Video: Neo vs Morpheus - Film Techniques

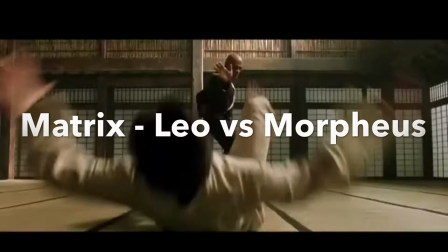(0:00)
We have chosen the film Matrix and picked the Leo vs Morpheus scene for this task.
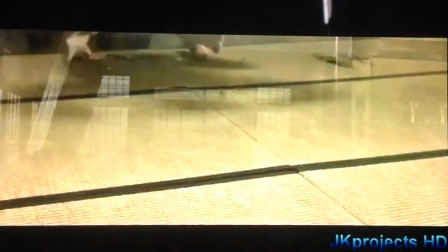(0:08)
Greenscreen and special effects are used especially when he is flung across the room and breaks the beam.
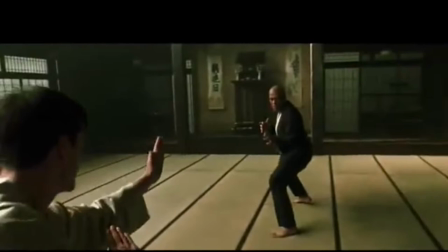(0:14)
This is obviously good use of special effects and the timing matches perfectly between when he lands on the beam and when it breaks.
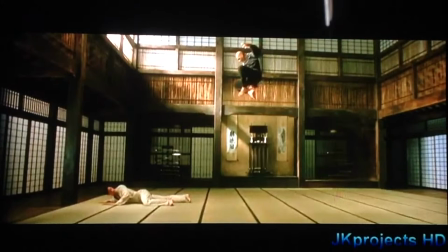(0:21)
Special effects are also used when he jumps in the air, obviously too high for a normal person to jump without help from editing.
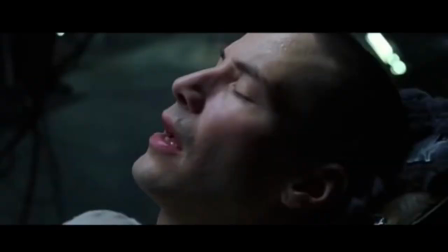(0:31)
Lighting is artificially made by lighting crews and changes throughout the scene.
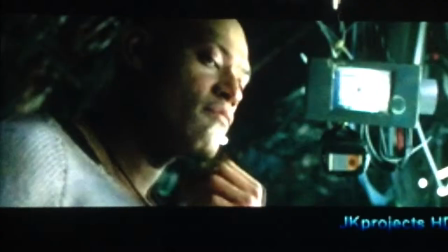(0:36)
When it transitions from present scene to flashback scene, there is a flash of white light,
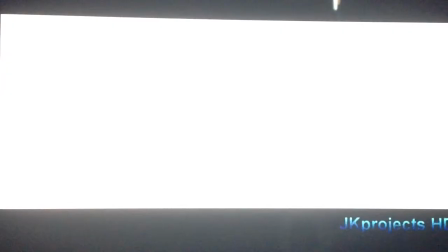(0:41)
indicating a change in time accompanied by a gong sound.
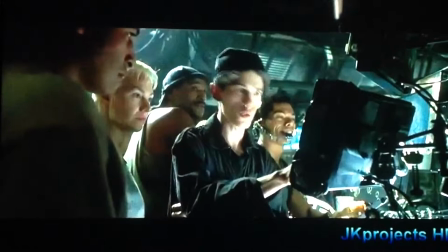(0:47)
It is also noted that the scenes that take place within The Matrix have a green tint, as if watching them through a computer monitor, or scenes in the real world have normal colouring.
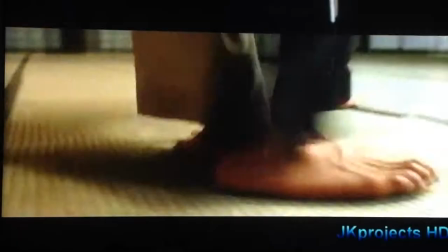(0:56)
The fight scene between Morpheus and Neo, which is neither in the real world nor in The Matrix, is tinted yellow.
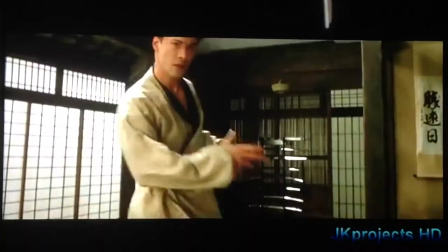(1:02)
This is to show the difference between where each scene is taking place and making the film easier to follow.
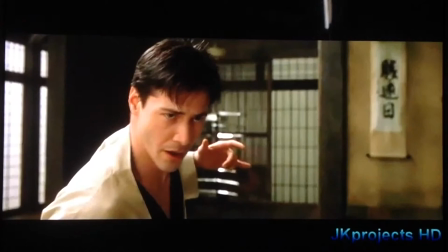(1:07)
It is only a slight change in lighting but is enough to make the audience think about it.
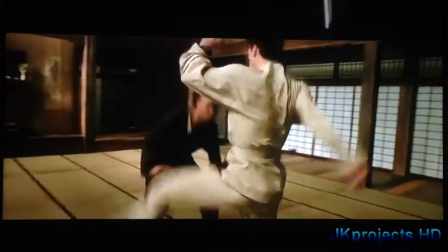(1:14)
A variety of different camera shots and techniques are used such as over the shoulder and
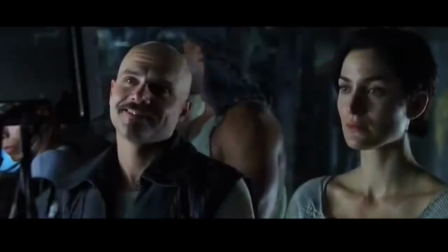(1:18)
close-ups to show emphasis and mid and wide shots that can show what the actors are doing.
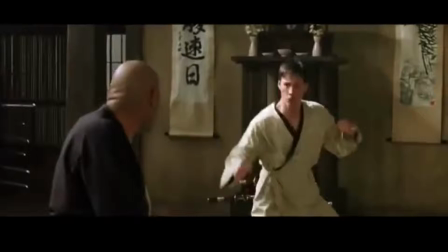(1:23)
There is a lot of choreographed fighting in this scene and the camera cuts between these shots to show action.
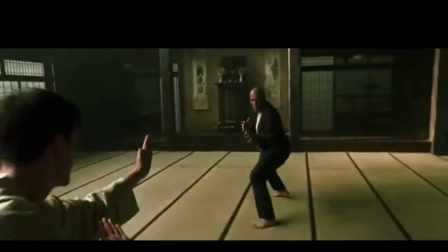(1:29)
Low angle shots and high angle shots are used to portray who has the power in the fight scene.
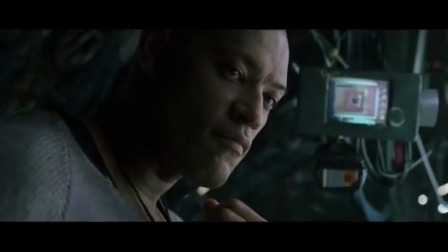(1:34)
They use a lot of zoom in and zoom out and there is a shallow focus and a deep focus at various times.
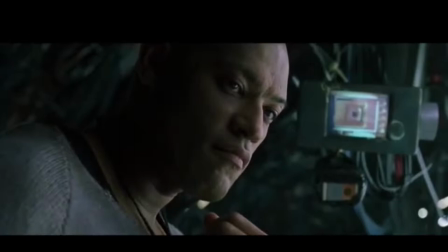(1:42)
The costumes are simple but effective. They show what the characters are supposed to be without being extravagant.
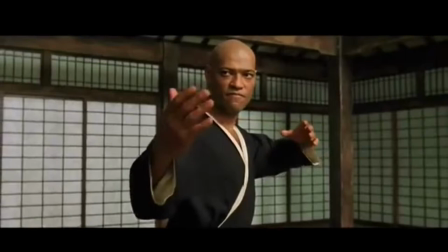(1:48)
There are no unnecessary accessories or anything that can distract from what is taking place in the scene.
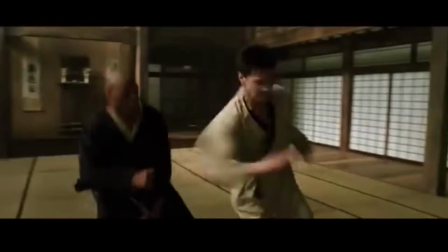(1:54)
They are men doing kung fu or another form of martial arts as shown by the traditional robes that they wear.
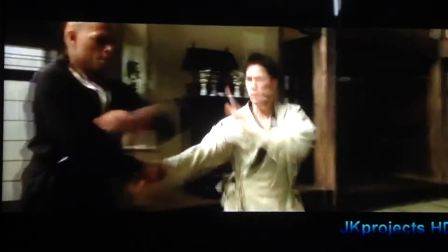(1:59)
The costume helps to create the idea of a master and a student because of the black and white, black grapes being a higher level than white.
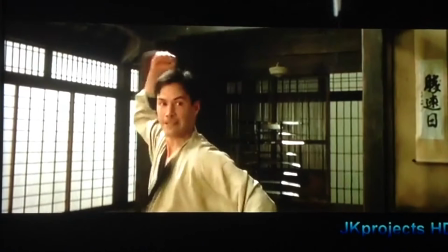(2:10)
Sound is a key factor here, as there isn't a great deal of dialogue.
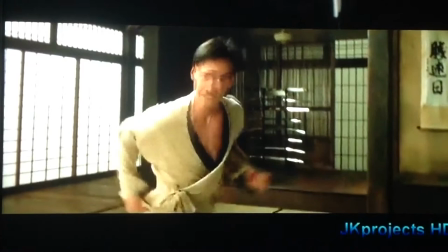(2:14)
The music in the background is dramatic and relates to the scene well, enhancing the actors' movements and art tells the audience how to feel.
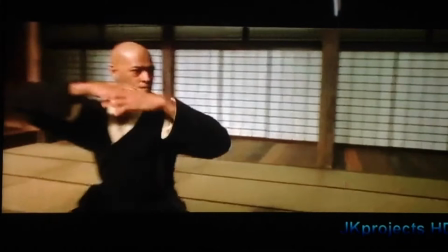(2:22)
The music is fast-paced and keeps us on the edge of our seat, which is what the director is aiming for,
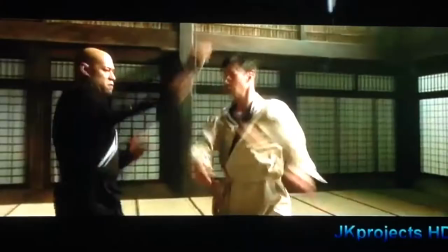(2:28)
what the scene, the background track is inserted after the scene has been shot.
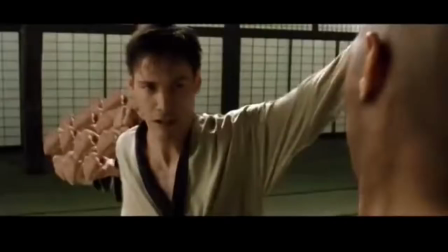(2:34)
Some parts of the scene are purposefully sped up, especially rapid punches and kicks.
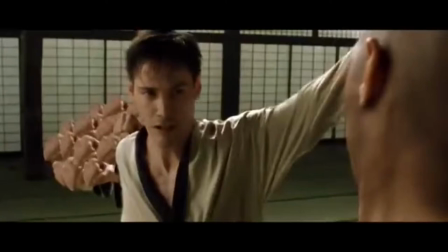(2:39)
This is a technique used to amplify their ability to make them seem superhuman.
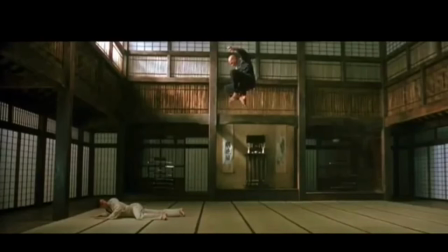(2:44)
The actors themselves may not be able to punch that fast or that hard, but through the use of speed and special effects editing it makes them seem as though they have supernatural fighting strength. seems to freeze mind and light